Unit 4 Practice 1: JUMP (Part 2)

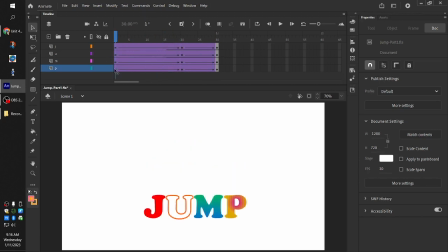And using some very basic math, Adobe Animate has said, okay, we'll go from point A to point B, back to point A. So in order to make this look a little bit more appealing and natural,
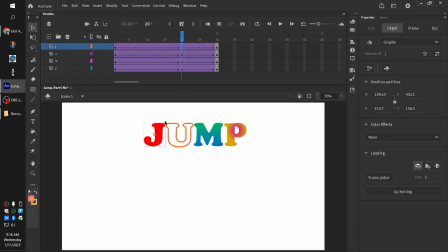we're going to select each letter separately here on frame 20 and just kind of move them apart. And if you're noticing that your Adobe Animate does this snapping thing and you don't like that,
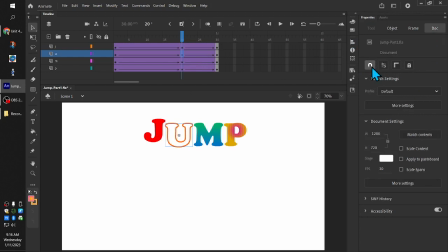go to your properties window, go over to the dock button and deselect this snap to objects. And this will allow you to move your objects however you want.
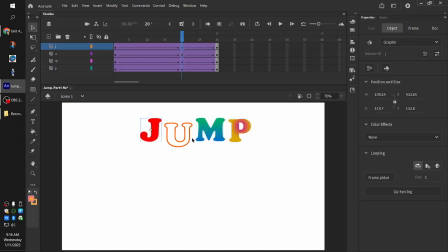So I'm going to move these apart and out like that. and then play the animation to see how it looks.
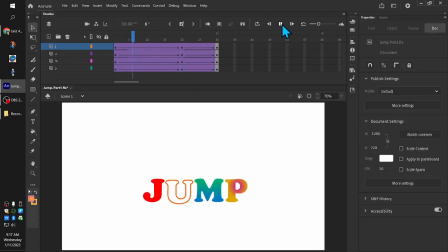So by moving the letters apart and kind of changing which ones are taller or which ones jump higher than others, we have created some appeal. We're avoiding twinning, which is where everything
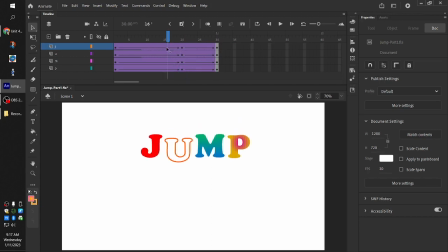moves at the same rate, at the same time, going to the same place. Okay, so there's the first part of our animation. And now we're going to add some squash and stretch.
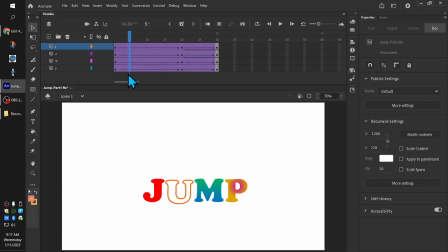So we're going to go to frame number 5. Once again, select all layers, add yourself a keyframe. And what we're going to do here is we're going to create our anticipation frame by doing some squash.
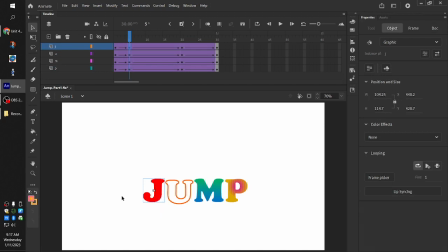One letter at a time. I'm going to squash these suckers down using my free transform tool, or Q on the keyboard. I'm going to squash these suckers down so that they look like they are about to jump.
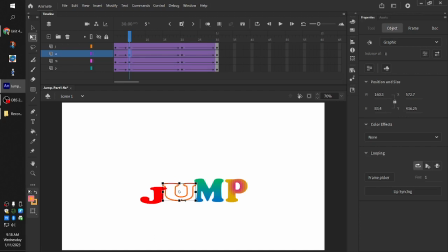Squash it down. It's okay if they overlap a little bit. Squash them down. Make sure that they are still sitting on the ground, otherwise it's going to look a little bit funky.
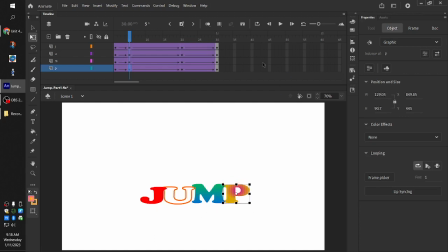If you're not sure, don't remember where the ground was, remember you can always use your onion skinning tool and see the ground is there and this is here, so I need to make sure that these are
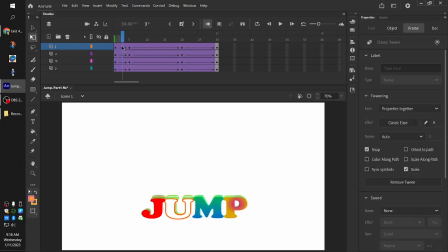on the ground. Okay, so we got a squash in there. Looks good. Now, one thing that you'll learn about classic tweens is that they're not very smart. They only know as much information as you give them.
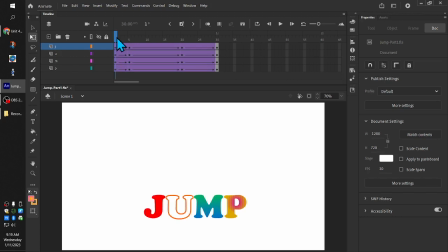So we have told the classic tween on frame 1, I want everything to be the same, nothing squashed or stretched. On frame 5, everything needs to be squashed. And on frame 20, everything needs to be in the air. So just again, having Animate do basic math, it decides, okay,
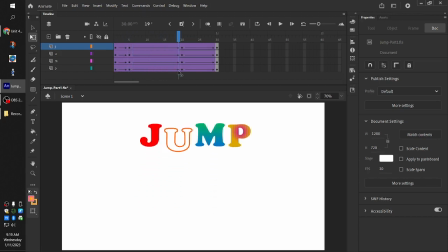you want them squashed on frame 5, and you want them unsquashed and in the air on frame 20. So at the moment, on frame 10, they are both squashed and in the air, which of course is not at all how it works.
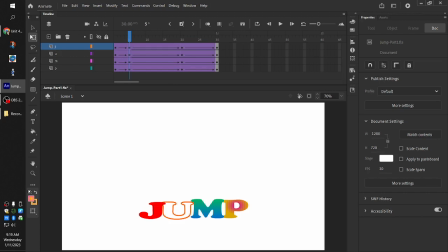So let's add in squash's best friend, which is stretch. So we're going to go to frame 15,
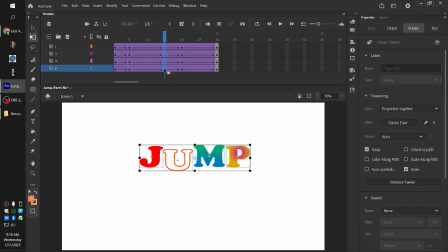select all 4, F6 for keyframe, and we're going to use the free transform tool again, one letter at a time, to stretch our letters out.
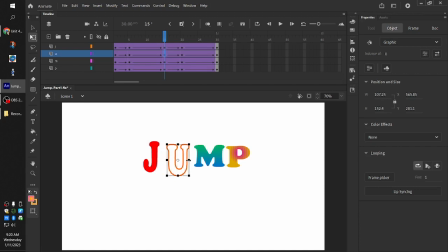Remember, if they stretch up, they've got to stretch in, scunch in.
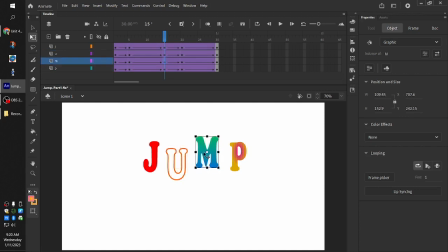And again, at this point, you know, you can change, you can do some offsetting, change how close together or how high they are. And that's going to give us a little bit more,
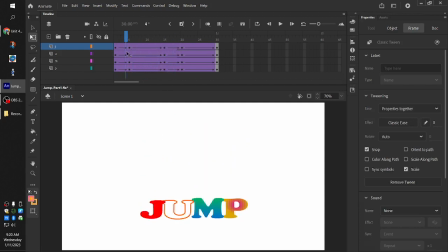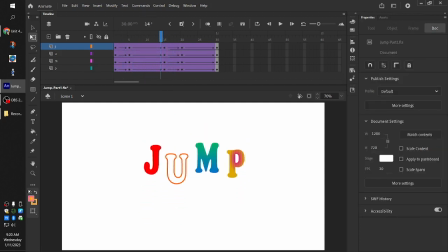stretch there. Then we are going to go to frame 25, which is the halfway point between the top and the bottom-most action.
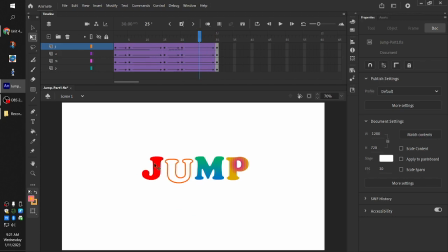And we're going to stretch them again, set our keyframes. This time we're going to give them a lot more stretch because we want it to appear like they're falling quickly.
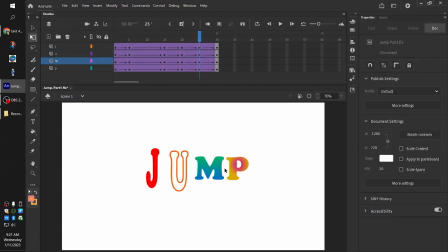And for this one, I'm also going to do a little bit of skewing.
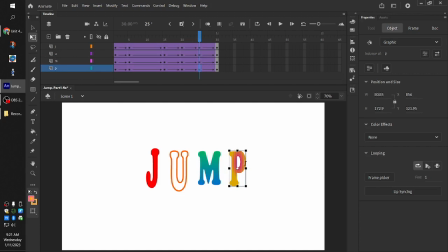Skewing is where you take the edges rather than the top or the sides, and you can skew them along an axis.
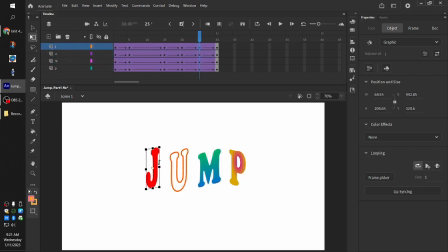So we're going to skew these to give them a little bit more movement.
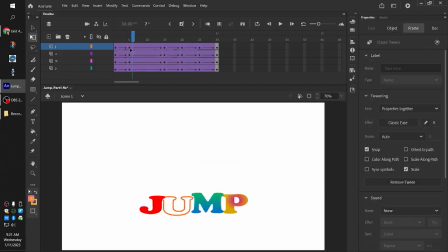And let's see what we've got so far. All right, it's looking pretty good. We've got a good amount of squash and stretch. We've got our anticipation frame.
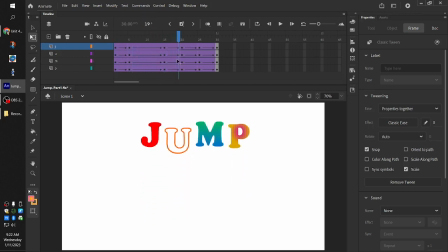We've got our jump. We hit the top.
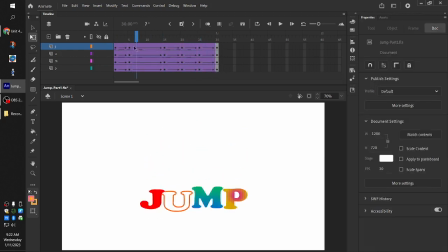We come back down. And it cycles. Whoop, not that one. This one.
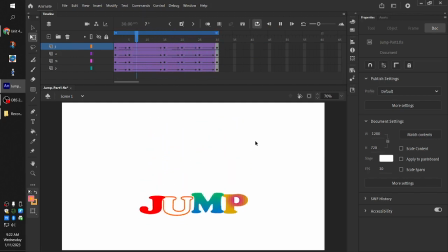So once we have our full loop going, you can see that it goes from a regular frame to an antic frame. We've got the jump, the stretch, hits the top, stretches back down, hits the bottom, loops back into the antic frame.
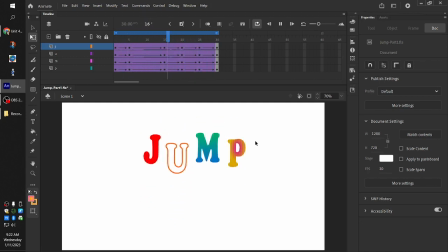So now we have a full jump animation. We're going to do one last thing before we export this out, and that is we're going to add offset.
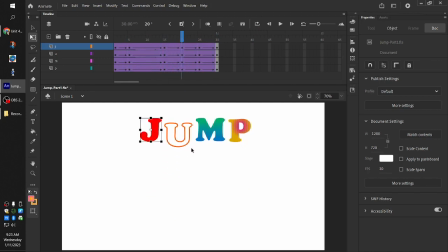We did a little bit of that when we moved the individual layers, letters here. We offset the spacing,
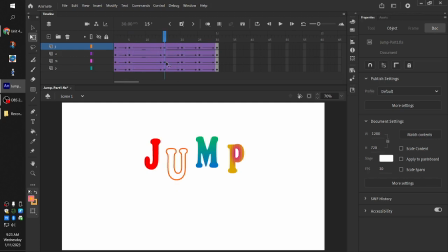sorry. We offset the spacing, which is good. It looks visually good. Now we want to offset the timing. Because if you have a bunch of people standing together and you all jump at one time, it's very unlikely that you're all going to jump at exactly the same time.
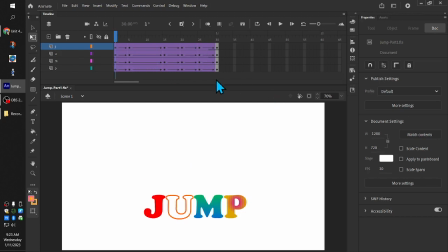It's going to look really unnatural if you do that. So just to add a little bit more appeal, just to add a little bit more organic quality, we're going to offset some of the timing. And to do that, we're just going to move some keyframes over.
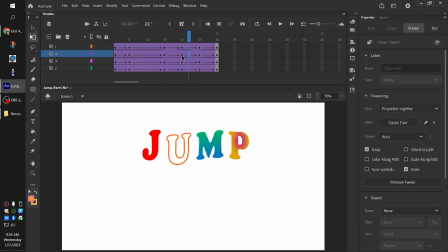So I'm going to take on my U, I'm going to take frame 20 and frame 25, and I'm just going to scoot them over by one. And on my P, I'm going to take 15 and 20, scoot them back by one.
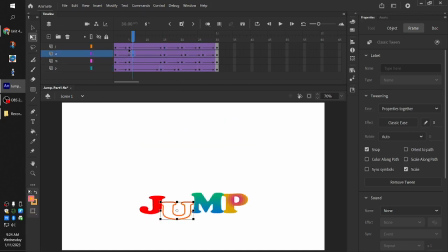Maybe scoot U up one, scoot J back one.